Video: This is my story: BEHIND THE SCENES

Yeah, all the stuff is there, but yeah, I had to clear out everything inside so that I can put a camera inside to get from the inside of the cupboard perspective for me taking out something from inside the cupboard.
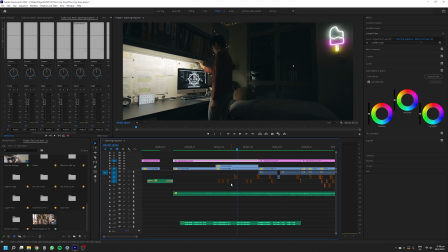(7:10)
So yeah, I actually made quite an amateur error when filming this scene. I forgot to match the shutter speed in my camera to the frequency of my desk light, which actually led to some pretty bad bending in the video, which you can notice if you look carefully and after I turn off this layer.
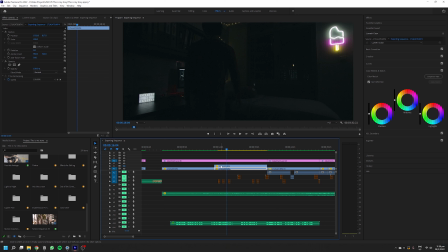(7:32)
I tried to get around this by duplicating this video layer, shifting it to the right by 1 frame, and reducing its opacity to 50%. This did not completely solve the problem, but did make it less noticeable.
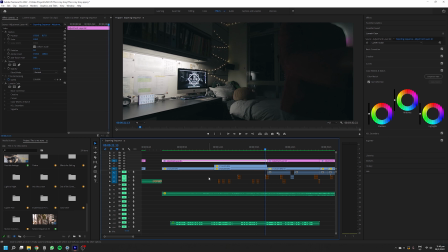(7:50)
Also, an unintended effect was this dreamy motion blur effect that I ended up liking a lot and decided to keep in the final edit.
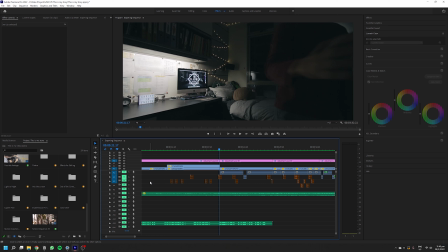(8:01)
These brown audio clips are the audio effects I added for this scene. Every page flip and door opening are added and edited individually. I'll turn off the music and voiceover and play it through once with just the sound effects.
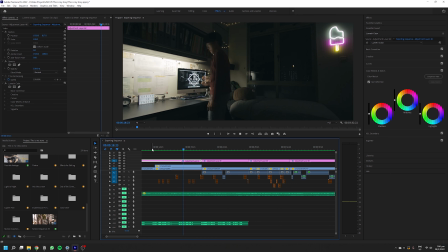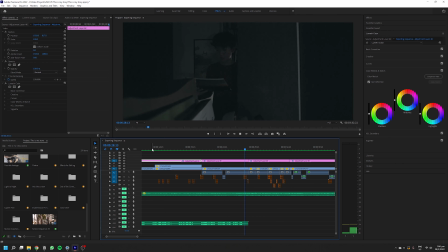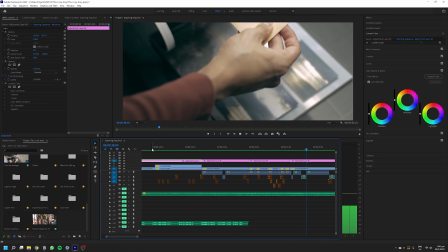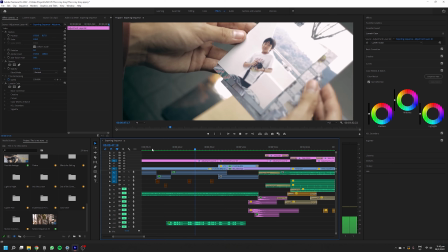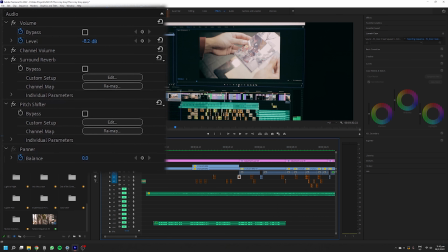(8:53)
For each of these audio clips, I like to play around with parameters like pitch, level, audio gain, and surround reverb.
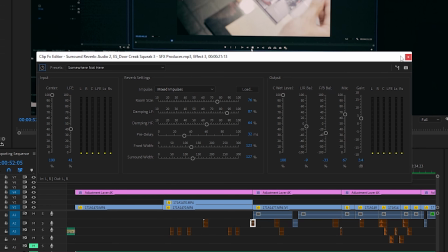(9:01)
A particular surround reverb preset I like to use is somewhere not here. Varying these parameters help me to make sure each audio clip sounds unique and more realistic,
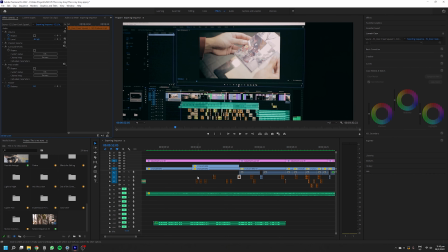(9:10)
rather than an artificial copy-pasted sequence of sound effects. This next transition is a moving into the screen effect.
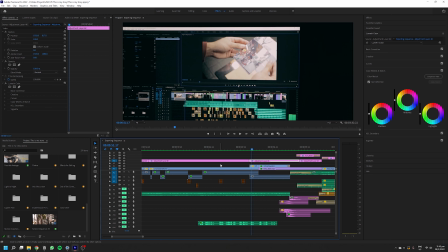(9:17)
I achieved this by recording my screen playing through the timeline in Premiere, and then matching up my camera movement with the following clip of the drone flying through the Helix bridge behind me.
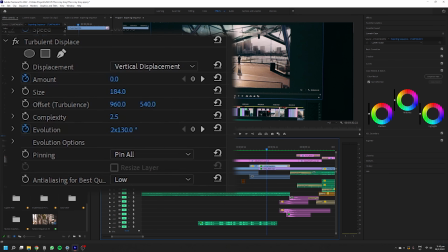(9:27)
I added this turbulent displace effect on both clips and adjusted the amount, evolution, and direction settings to distort the screen and create this cool, dreamy wobble effect.
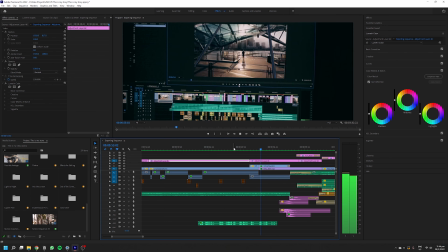(9:39) More and more. And the rest, as they say, is history.
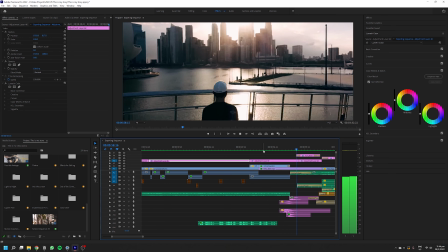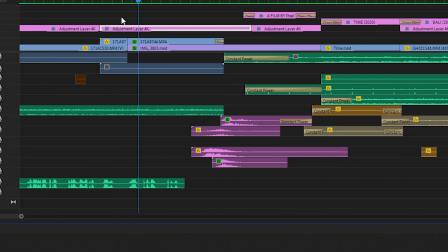(9:50)
The audio you hear was achieved with 4 layers of sound effects. This first layer is a digital gong. This second layer is a wah. This third layer is a digital screech.
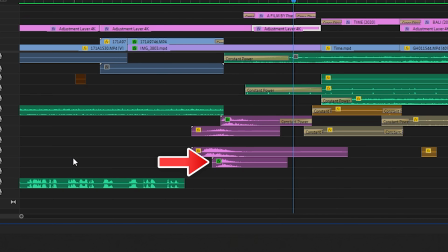(10:10)
This fourth layer is an electronic pulse.
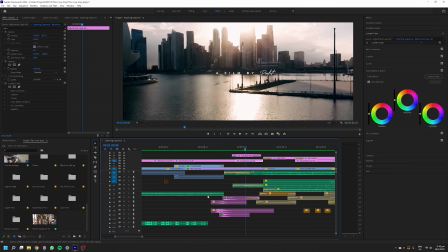(10:17)
Together, they sound like this.
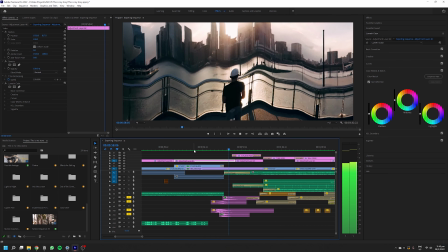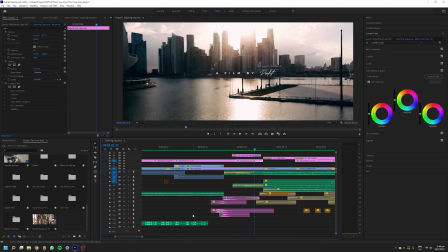(10:27)
I also needed this segment of sound to be loud, jarring and dissonant to help me to easily transition between the smooth, calming music in the intro sequence to the slightly more hyped up music that is beginning to build up in the main body.
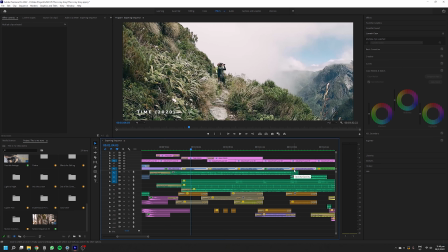(10:41)
This next sequence of clips was kind of a throwback to my previous videos with the titles in the bottom left.
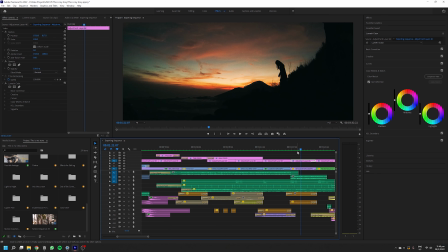(10:47)
Editing wise, the only thing worth mentioning here is a simple trick I like to use to add movement to videos digitally in post. Since this video was edited in a wide aspect ratio and my video clips were shot in a regular 16:9 ratio,
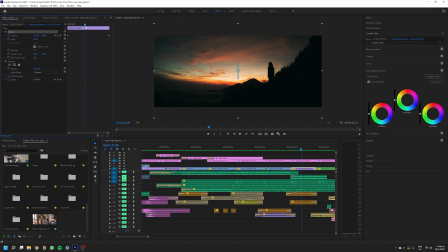(11:01)
I had space above and below to play around with the position of the clips to add some up and down movement.
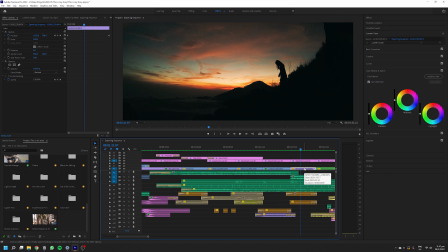(11:07)
For example, in this time lapse of the sunrise, it is actually a static shot, but I used keyframes,
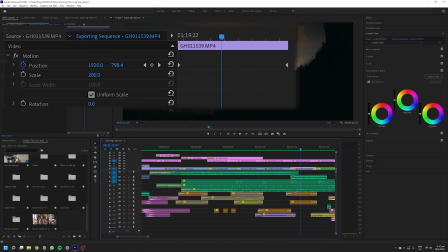(11:14)
one at the start and one at the end of the video, to animate the motion of this clip.
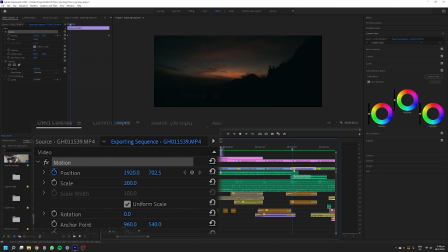(11:20)
If I play through this clip, you can actually see that the Y value of the position parameter is increasing gradually.
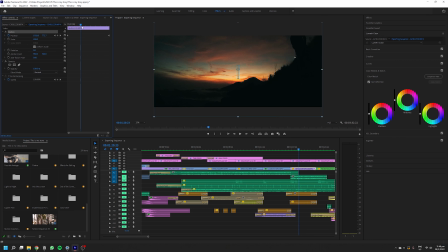(11:26)
I'm actually displacing this clip downwards over time, making it seem as if the camera is moving upwards, adding a little bit more dynamism to this shot.
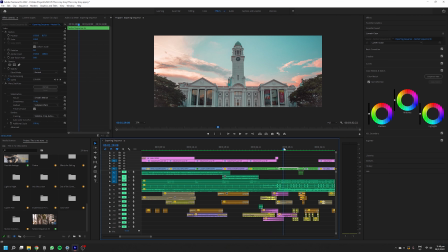(11:35)
This segment of me in the train station, followed by the hyperlapse of Victoria Concert Hall, involves what is called time remapping.
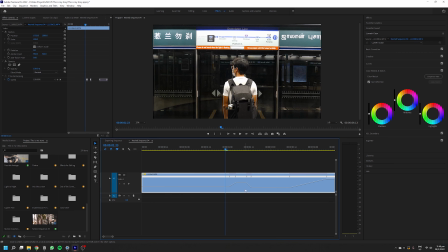(11:42)
If I expand this train clip over here, you can see that I have created various keyframes to adjust the speed at which the clip is being played.
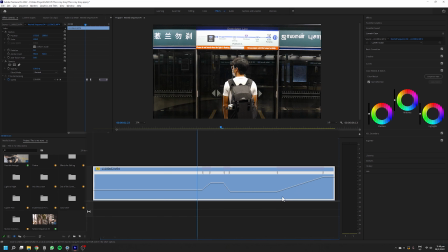(11:49)
This line over here is actually a speed time graph to help me visualize that. As you can see here in the effects controls panel, the speed of the clip increases from 100 to 300% right about when the train just enters the frame.
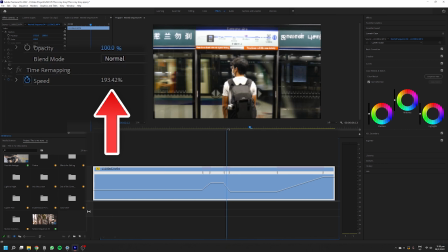(12:06)
Then, as it passes through the frame, it quickly decreases back from 300% to 50%. Then, towards the end, the speed ramps up again to quickly lead into the transition into the hyperlapse that follows.
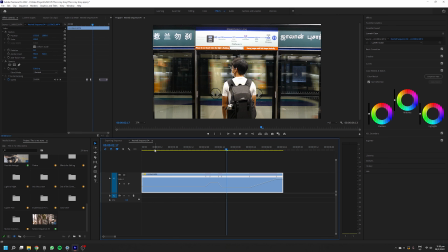(12:20)
Overall, this is what it looks like.
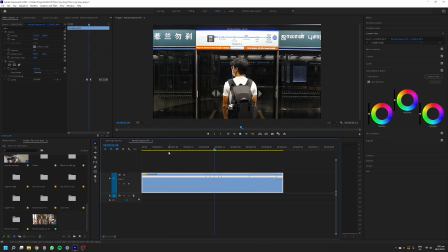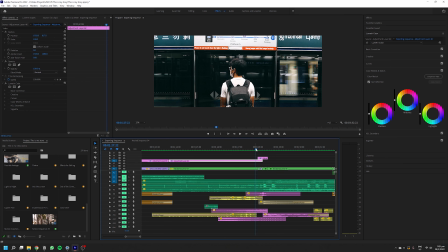(12:28)
The transition into the hyperlapse is a simple digital zoom out with a little bit of directional blur added to the clip.
Alright, hi guys, we're here at Victoria Concert Hall. Actually, we walked past Lau Pa Sat just now and managed to try to take a time lapse of there was a clock above Lau Pa Sat there also. So I just tried, but there was a lot of people there, so I didn't really put down a camera on the floor to record me shooting it. The problem today is that the weather is really bad, it's very cloudy. I actually came at this time because I wanted to capture the golden glow on this clock tower, but clearly there isn't much of a glow. So basically what a hyperlapse is I choose a point on the building, let's say the top of the building, to be a reference point, and then I take many photos at different points along a line.
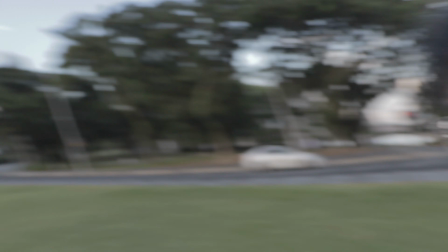(13:20) So what I'm going to do is from there all the way until through that bridge behind me, I'm going to take one shot and take one step and take one shot and take one step and just repeat, and then stitch it together to make a time lapse sort of thing. So yeah, let's try that.
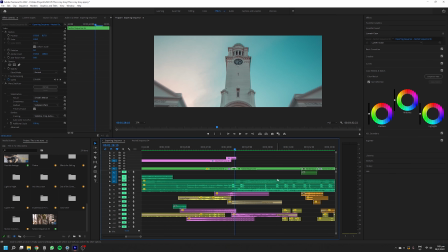(13:37)
In terms of sound design, I have 3 sets of audio clips. The clips in yellow are train sounds. The clips in pink are effects, and this brown clip over here is a bell. There are 2 train sound effects. One is a traditional train,
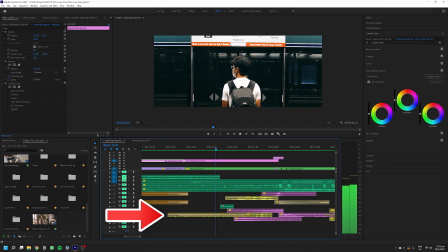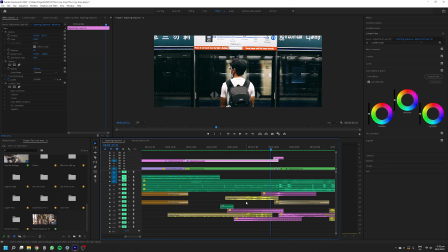(13:59)
and the other is a high-speed train.
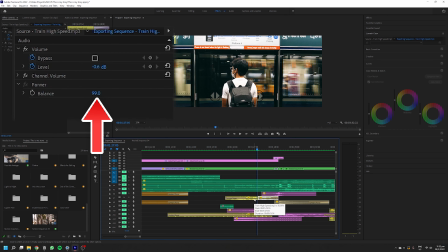(14:06)
Here, I also make use of panning by making the effect sound louder in the left ear, then panning over to the right ear, just like how the train is moving from left to right. For effects, I have a riser to build tension,
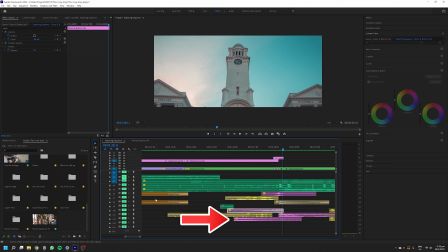(14:23)
a descending pulse, a slow whoosh, and a bass impact sound.
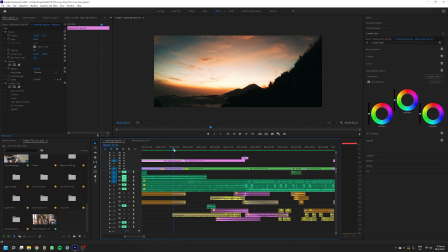(14:36)
This is what it sounds like together.
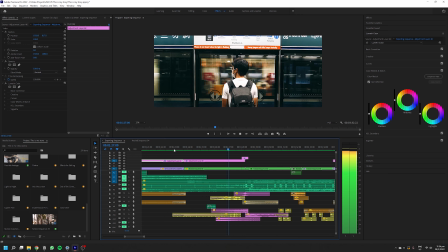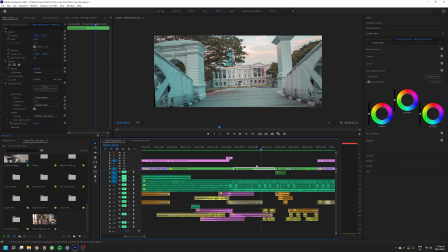(14:46)
During the hyperlapse itself, I also added some quicker whoosh sounds matched according to the bars on the bridge passing overhead.
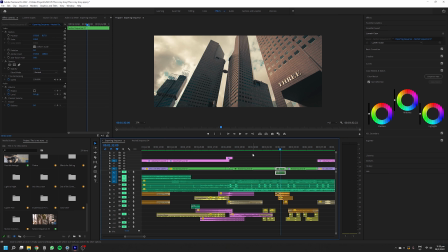(14:55)
I also did something similar for many other parts of the video subsequently, such as during this hyperlapse.
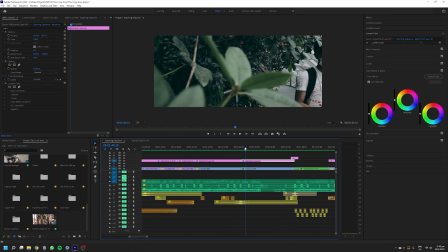(15:03)
This transition over here was actually one of the more simple ones to edit in this video. Towards the end of this first shot of my feet, the camera pans towards a nearby bush.